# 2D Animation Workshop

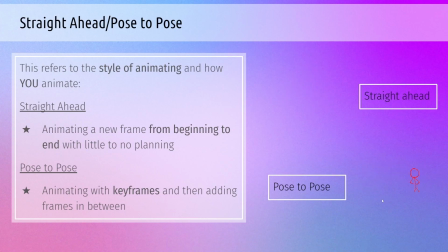4:14 And these are the shots that are very important in between. Pose to pose is probably what you're going to be using most of the time in animation. So it's good to keep in mind. Pose to pose help keeps things very consistent and proportionate. So that's something that you don't really have with straight ahead animation.
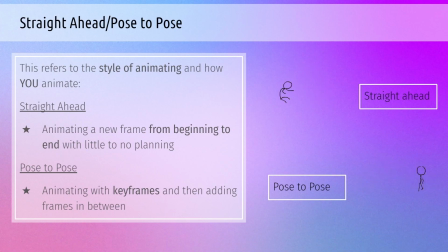4:33 You can do it with straight ahead, but with straight ahead animation, it's very hard to unless like you have perfect drawing each time. While pose to pose just kind of has the ability to check your proportions and check it with the character sheet.
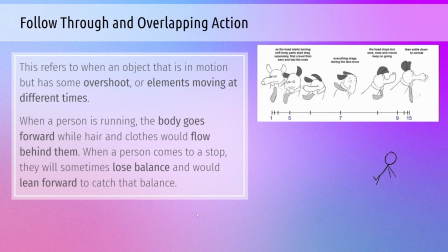4:50 Follow through and overlapping action. This refers to when an object that is in motion has some overshoot or elements moving at different times. When a person is running, the body goes forward while hair and clothes would flow behind them. if you try moving like your body right now, you'll
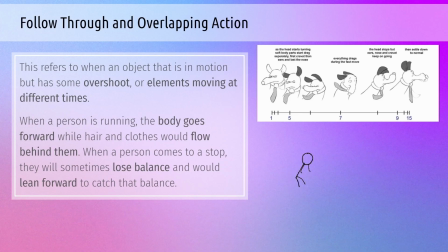5:06 notice that your arm goes up, but like your clothes are kind of lagging behind you. So That's kind of what you're going for. When a person comes to a stop, they will sometimes lose their balance and would lean forward to catch that balance. So here I drew my character kind of like going forward, and you'll note,
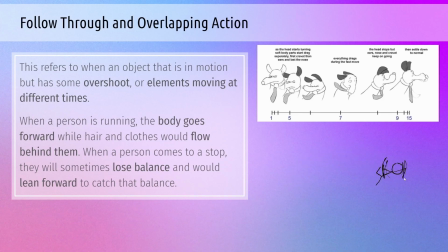5:23 and another secondary action I did for him was moving his arms all around to catch his balance. And it draws your attention to something, and it's realistic. For the top portion, we see like a dog turning its head, and we'll notice that the head and the neck is like
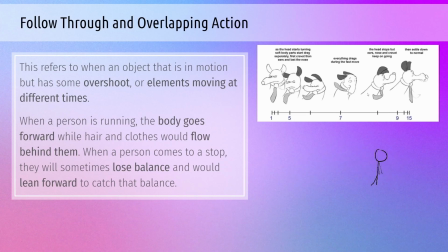5:41 baseline, but the nose, the ears, and the tie are moving at different times. That just kind of helps set in like, hey, these are moving a little bit more loosely than the body, and it's a bit more realism that you see in real life.
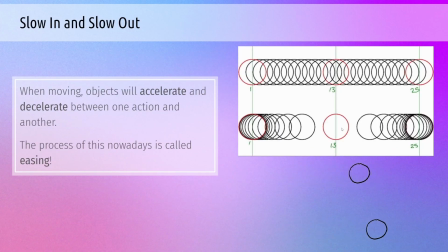5:56 Slow in and slow out. When moving, objects will accelerate and decelerate between one action and another. The process of this nowadays is called easing. And with this is like actual physics, but any object that you try to move will accelerate and decelerate.
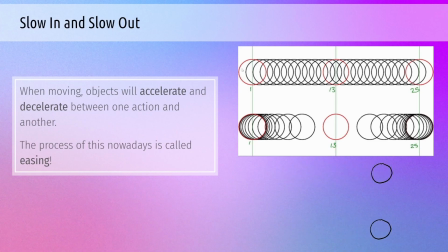6:14 That's just kind of how it is. On the top ball, you'll notice I didn't do any easing on the top ball, and you'll notice that it's really choppy and like slow, and it feels like you're just kind of moving metal, which is not what you want to see, especially in like animation if something is fluid.
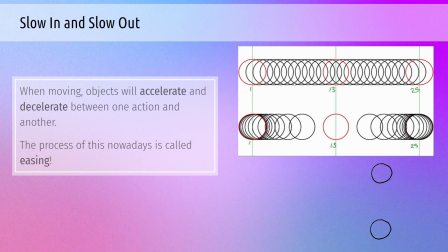6:32 So we never want to see this, essentially. Whenever you're animating, you want to see this. You want to see a bunch of frames near the ends and the beginnings, but while in the middle, it's almost very scarce.
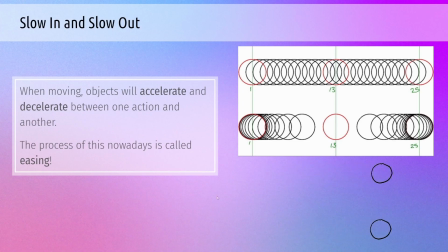6:44 And you'll see like the difference. The bottom one is animated with this kind of technique, and you'll see how much more smoother and lifelike it feels like. That's kind of what we're going for. This is something important to know and something to utilize.
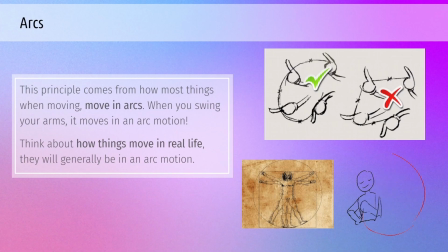6:59 Next is arcs. This principle comes from how most things when moving move in arcs. When you swing your arms, it moves in like an arc motion. Think about how things move in real life. They will generally be in like an arc motion. So as you can see, just like humans in general kind of like be in a circle.
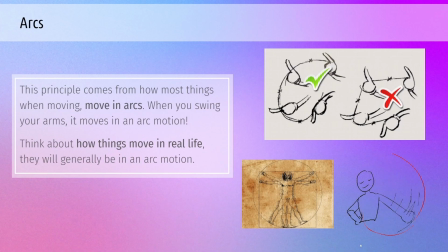7:18 We be a circle. And when you're moving your arm around like this, it just works better if it's in like a circular motion. When you try to do something like this on this side, rather than the arc, we go to like into a square shape. It just doesn't look as well.
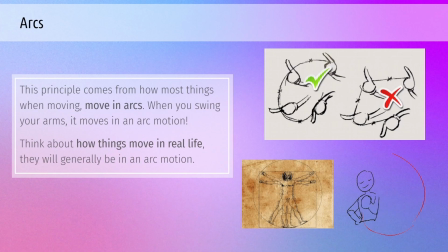7:37 It looks kind of, the best way to describe it is like choppy, or it feels unnatural. That's the best way to say. Whereas the arc just feels more natural and fluid.
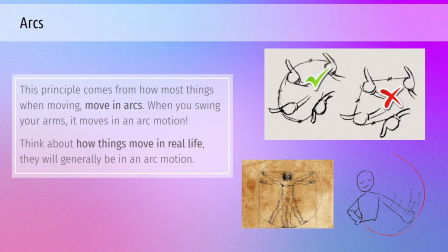7:51 Arcs are generally important in animation. If you notice that your animation doesn't feel right, or it doesn't feel like it's looking correct, try analyzing your animation and seeing if you have an arc in that motion.
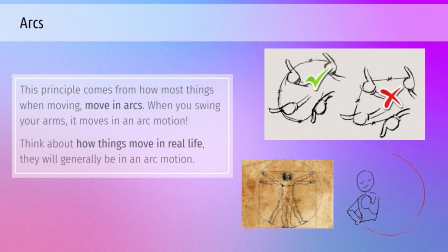8:05 And if you don't, well, that's why it looks off. Next, we have secondary action.
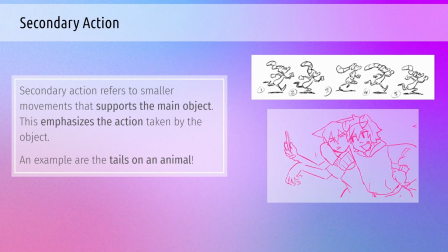8:11 Secondary action refers to smaller movements that support the main object. This emphasizes the action taken by the object. An example of this are the tails on like an animal.